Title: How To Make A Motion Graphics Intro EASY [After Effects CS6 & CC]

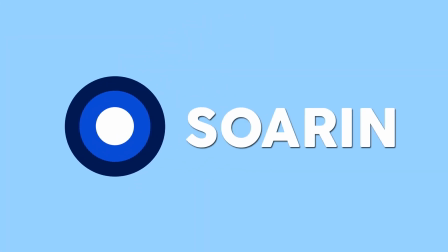Yo guys, what's going on? It's your boy Soren here today with another tutorial. The intro you just saw is what we're going to be going ahead and creating today.
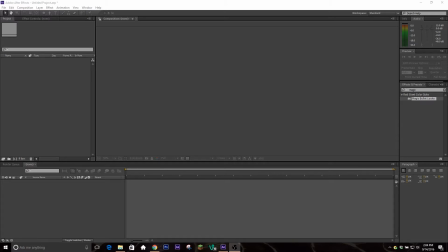This is going to be a little intro to motion graphics. It's going to be a follow along tutorial on how to make a really simple motion graphics intro that anyone who's just now picking up the program could do.
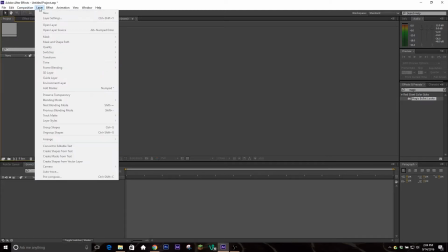So the first thing we're going to do is obviously make a new composition.
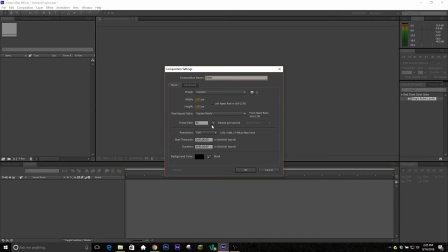I'm going to go ahead and call it intro, and I'm making mine 1080p, 60 frames per second, and we're going to be making it at about 5 seconds.
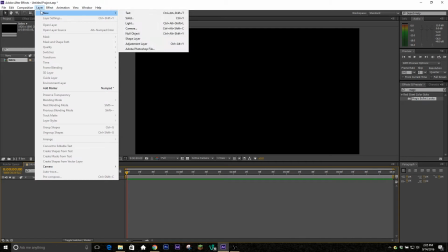Alright, so we're going to be working with a lot of solid layers here, so you're going to have to layer, new, and solid.
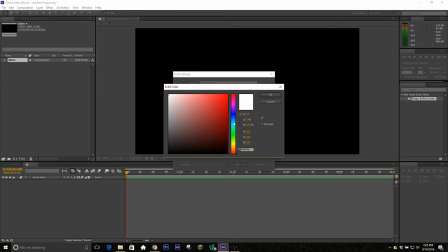Go ahead, pick a color you like. Oh, I'm just going to pick a light blue here.
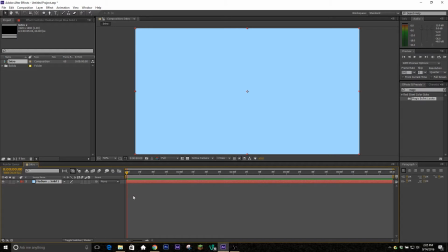And the first thing we're going to be doing is changing the position on it. So if you hit P on your keyboard while the layer is selected, you'll bring up the position keyframes for it.
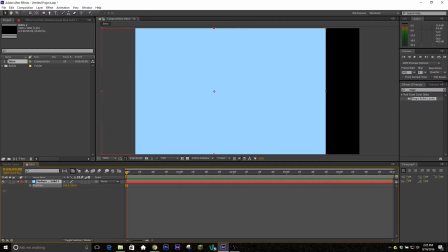And I want it to come in from screen right.
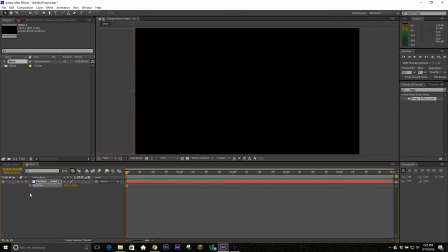So we're going to go ahead and move it all the way over to the left by just clicking and dragging on the X component of the position coordinates here. We're going to click the stopwatch to create our first keyframe, move about a quarter of a second forward,
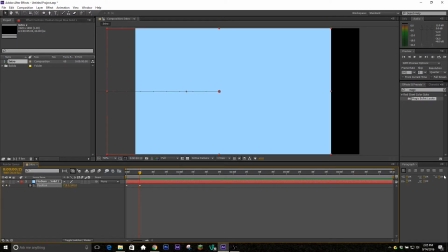and we're going to drag it not all the way to the center, but past that even to create a kind of bouncy transition.
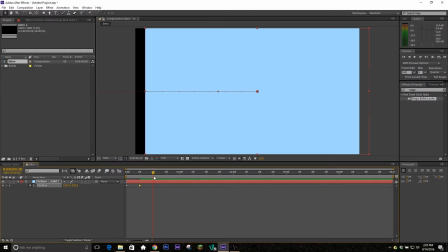And then we're going to go another half a second forward and drag it back to the middle. You can set that keyframe very precisely if you know the exact width of your composition just by taking the width and dividing it by 2. So for me, that's 960.
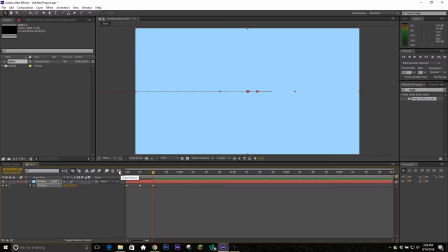Now you're going to hit position that will highlight all the keyframes, and you're going to go into your graph editor by clicking this button just above the parent drop down box. You're going to click and drag to highlight all the keyframes, hit the third button from the right to easy ease them in.
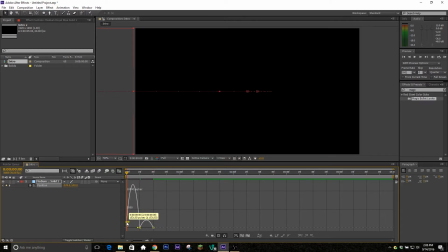And then now you're going to select this first keyframe and drag it all the way up.
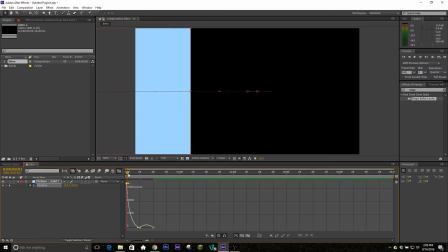So it comes in fast and slows down.
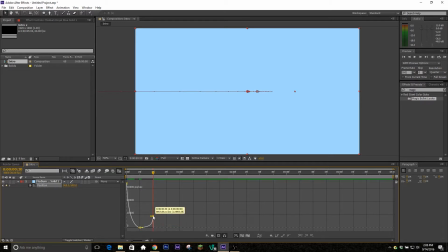And then you're going to select the last keyframe and drag that up a little bit, so that way it comes in fast, goes past the center point, slows down, and then snaps back. So it'll look like that.
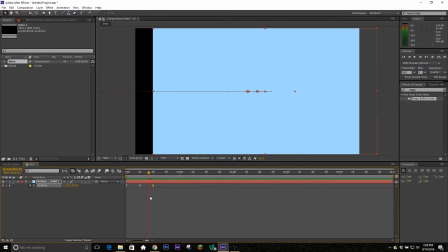If you're getting a problem where it looks like it's going to the point you set it at and then it goes a little bit farther unwanted, what you're gonna do is highlight all of your keyframes,
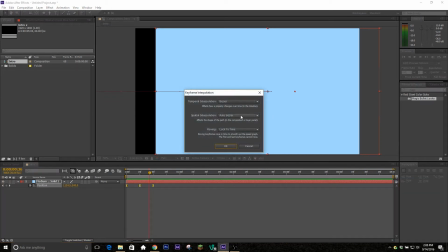right click, go to keyframe interpolation, go to spatial interpolation, and select linear, and that should fix your problem.
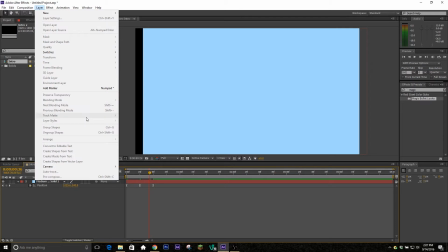Perfect. Alright, so now I want some dots to come in, and then it'll animate back out and we'll reveal our text.
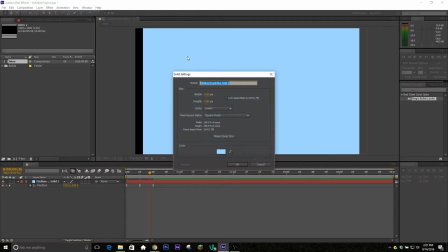So you're going to create another solid layer, change the color up if you want to. I'm going to go ahead and pick a dark blue here.
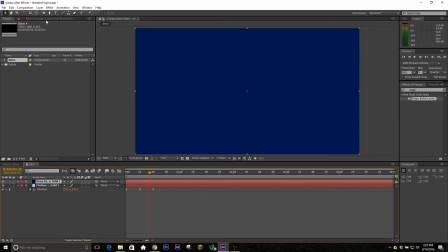Perfect. Okay, and then now we're going to go ahead and select our ellipse mask tool. If it's not there for you, click and hold it and select the ellipse option.
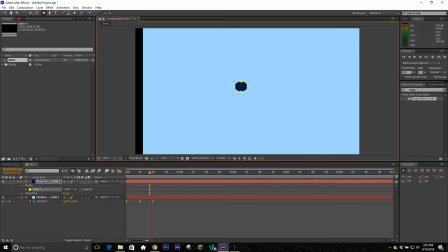So now you're going to go to the center of your screen, click and drag while holding Control and Shift to get a perfect circle.
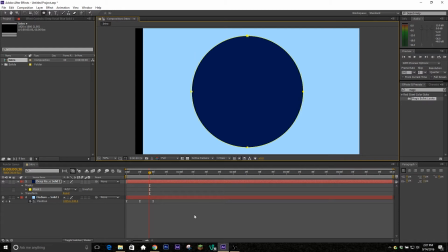And we're just going to have it be quite large. Alright, good. So now we're going to have it come in from nothing basically. So we're going to hit S on our keyboard to bring up the scaling. We're going to click on the stopwatch to create our first keyframe and change the scaling down to 0.
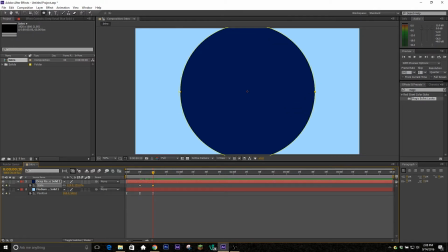We're going to move about half a second forward or so and change it not to 100 but past it even, because we're going to have a little bit of a bouncy effect here. So that's at about 113. You can really just eyeball that. We're going to go a few frames forward, bring it down to below 100,
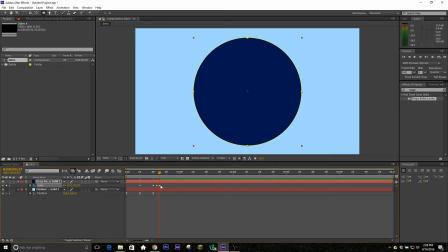and then we're going to go forward again, bring it slightly past our target value, which is 100, so just slightly past it. And then going to go a few frames forward again, bring it slightly below it, and then go another few frames, and we're going to end it off at 100.
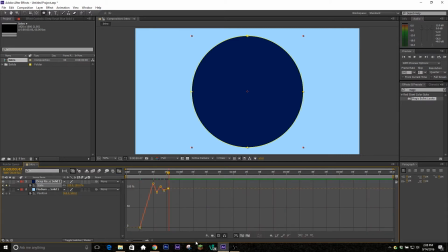So now if you go into your graph editor, select all of your keyframes and easy ease them in.